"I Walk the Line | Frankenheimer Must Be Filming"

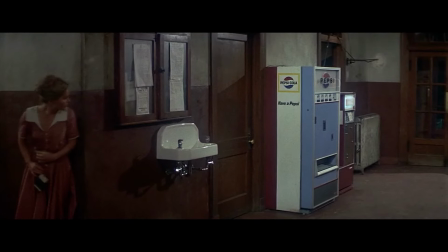Alma, on the other hand, sees an opportunity in Peck, and not necessarily a romantic one, but a business one.
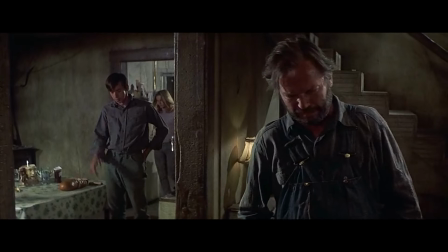Alma's family runs a backwoods moonshiner business, and they are about to be exposed by a looming federal agent hot on their heels.
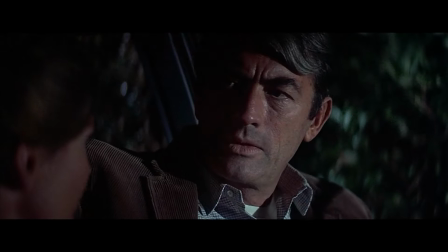And Alma's relationship with Peck automatically creates a chasm between them and the feds.
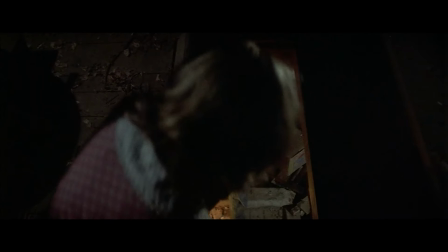Alma's father essentially acts as a pimp, saying, "Yeah, take my daughter.
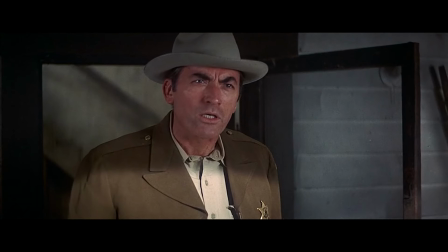It's good for the family business."
Sooner or later, he'll know. We'll take our chances.
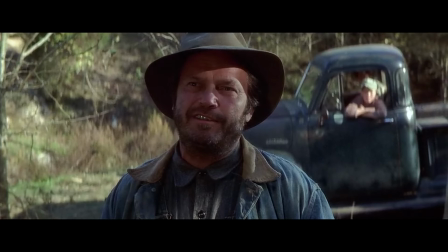After all, you won't be getting the worst of it, you hear? You keep on getting the best of it. We got arrangements, you hear? This leaves
Peck
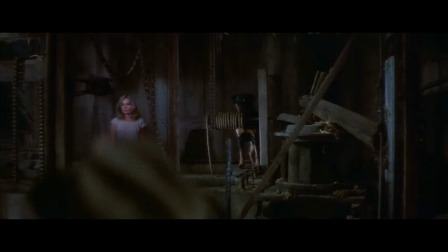forced to conceal her family's business in order to continue his now spicy relationship with her.
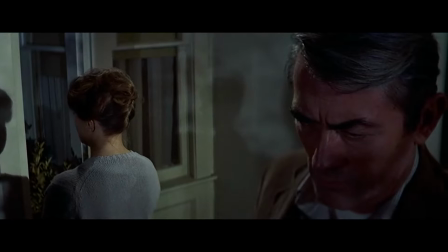Make no mistake, this is a dark movie.
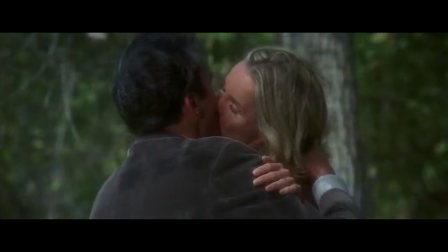At first watch, you think maybe this is going to be a more romantic film on the surface between Peck and Weld, but it's not.
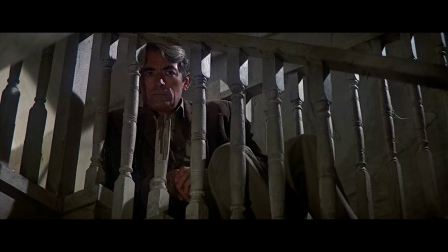It's not about romance at all. This is a film about the depths people will go to get to a perception of a better place in life.
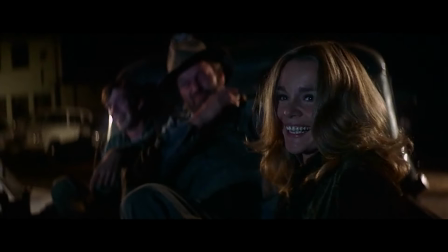And anyone who is in the way will get hurt, or even killed.
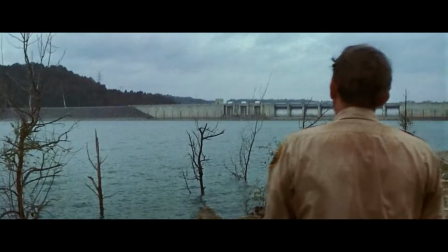It's fitting that at the very beginning of the film, we see shots of a dam, alluding to something is about to break.
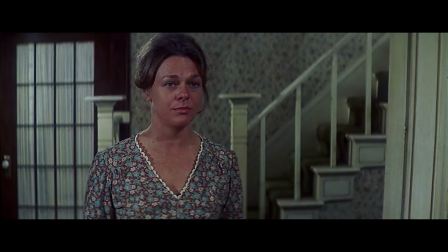She a pretty girl? If that's all, then, well, from time to time, a man your age does seek out a young girl.
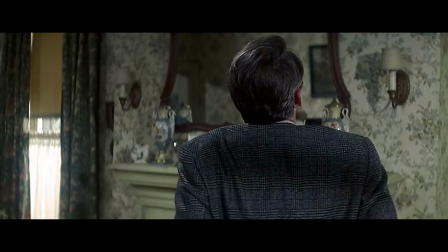Sometimes the Reader's Digest tells how... Oh, that ain't it, Ellen Haney.
Peck's relationship with his wife, played by Estelle Parsons, is heartbreaking.
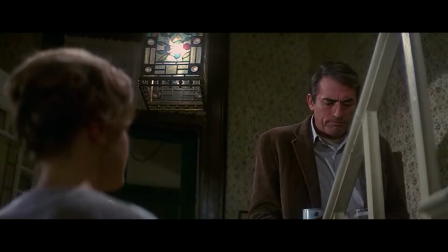But not unlike the extremes we saw in Seconds only a few years earlier, Frankenheimer puts us in the room with the couple in turmoil.
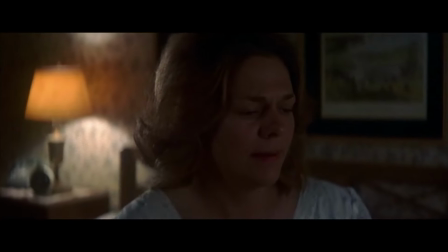Alvin Sargent's adapted script reassures us that the results are never good,
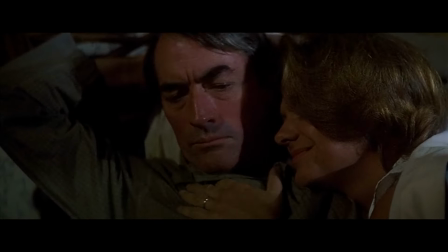and the scene between the two once Peck decides his new life awaits him is so difficult to watch.
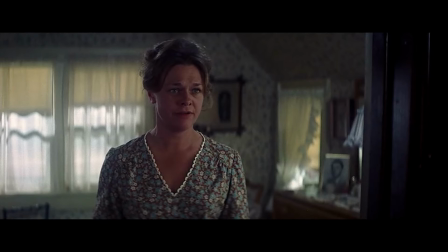You're going off with her, ain't you? I don't know.
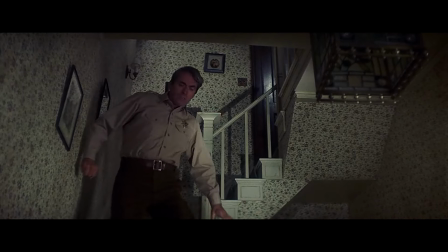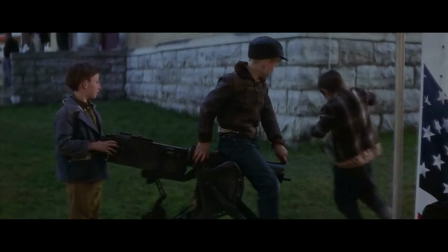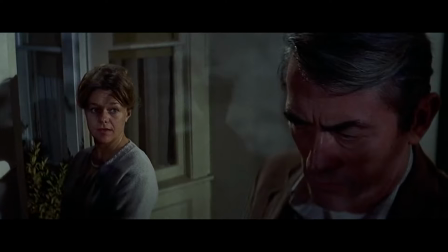The married couple's relationship in the book is a bit more dramatic, with the wife being more of the stereotypical nag.
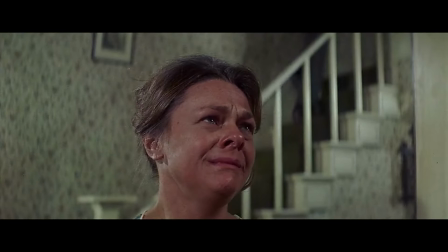Frankenheimer thought that making her less sympathetic to the audience was a mistake,
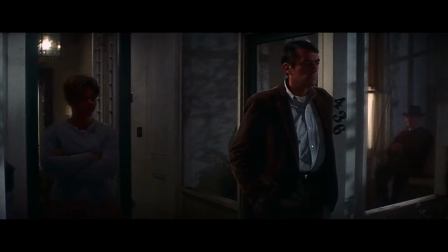so Parsons' more nuanced performance here leaves our protagonist with even more imprinted guilt to bear.
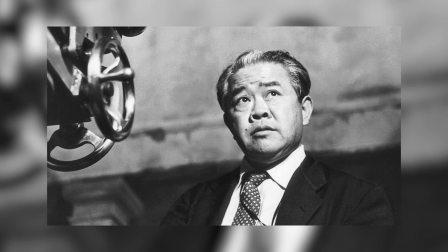Originally to be photographed by Seconds director of photography James Wong Howe,
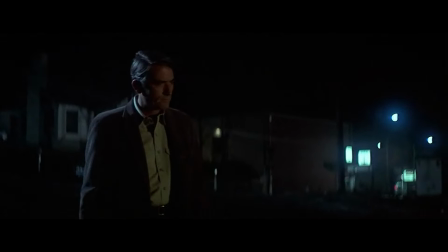Howe had to bow out after suffering a stroke while scouting locations in the small Tennessee town.
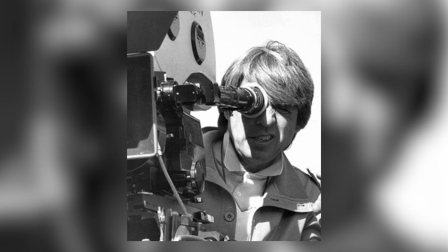He was replaced by David Walsh, and the town's dreary undertones are beautifully captured here.
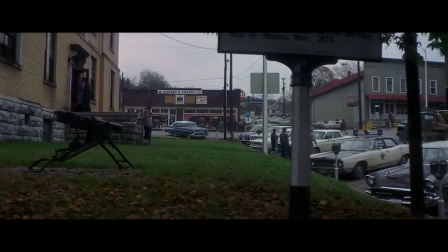Most of the film is photographed with a gauzy, dreamy feel.
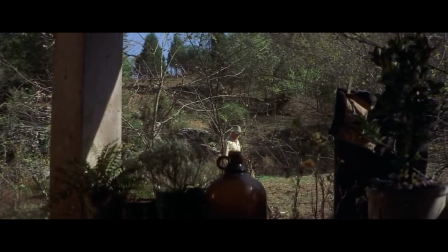The wide CinemaScope look here only helps show the vastness of the Tennessee countryside that has entrapped Peck's character in this hellhole of a town.
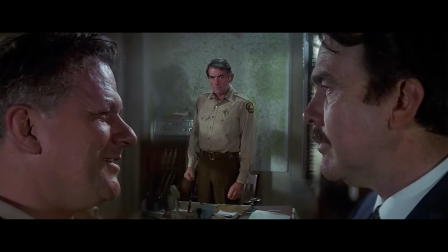The photography makes Peck feel like a fish in a fishbowl, trying to escape to a more desirable location outside.
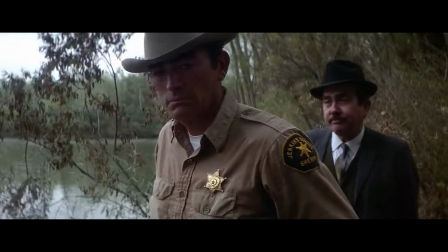Frankenheimer said assistants made sure that if it was cloudy outside, they shot outside.
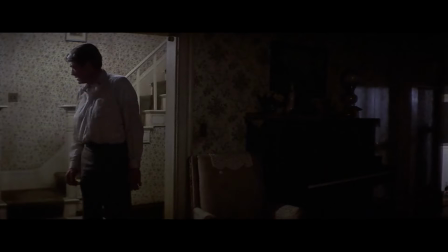If it was sunny outside, they went inside and made it look dark inside.
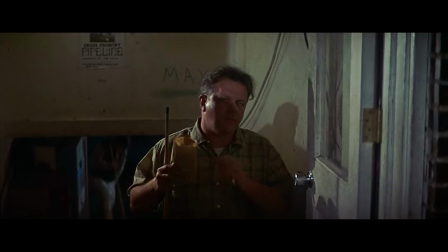They even had everyone wear muted colors, and if any props or signage had any sort of red in them, they would mute them down.
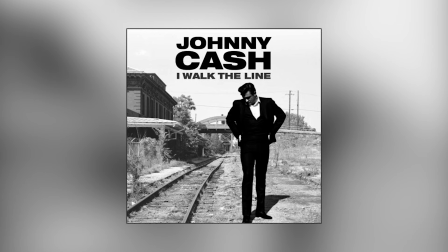All the music in this film is performed by the legendary Johnny Cash. Peck's character doesn't say a whole lot, but he doesn't have to.
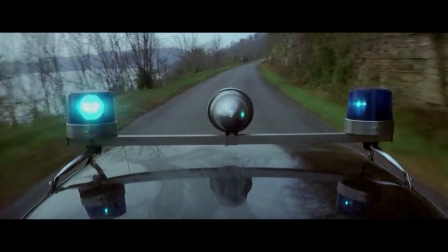Cash's lyrics say what Peck is thinking.
But flesh and blood needs flesh and blood, and you're the one I need.
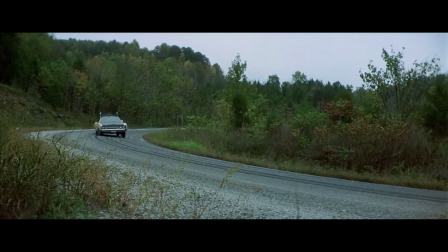Flesh and blood needs flesh and blood, and you're the one I need.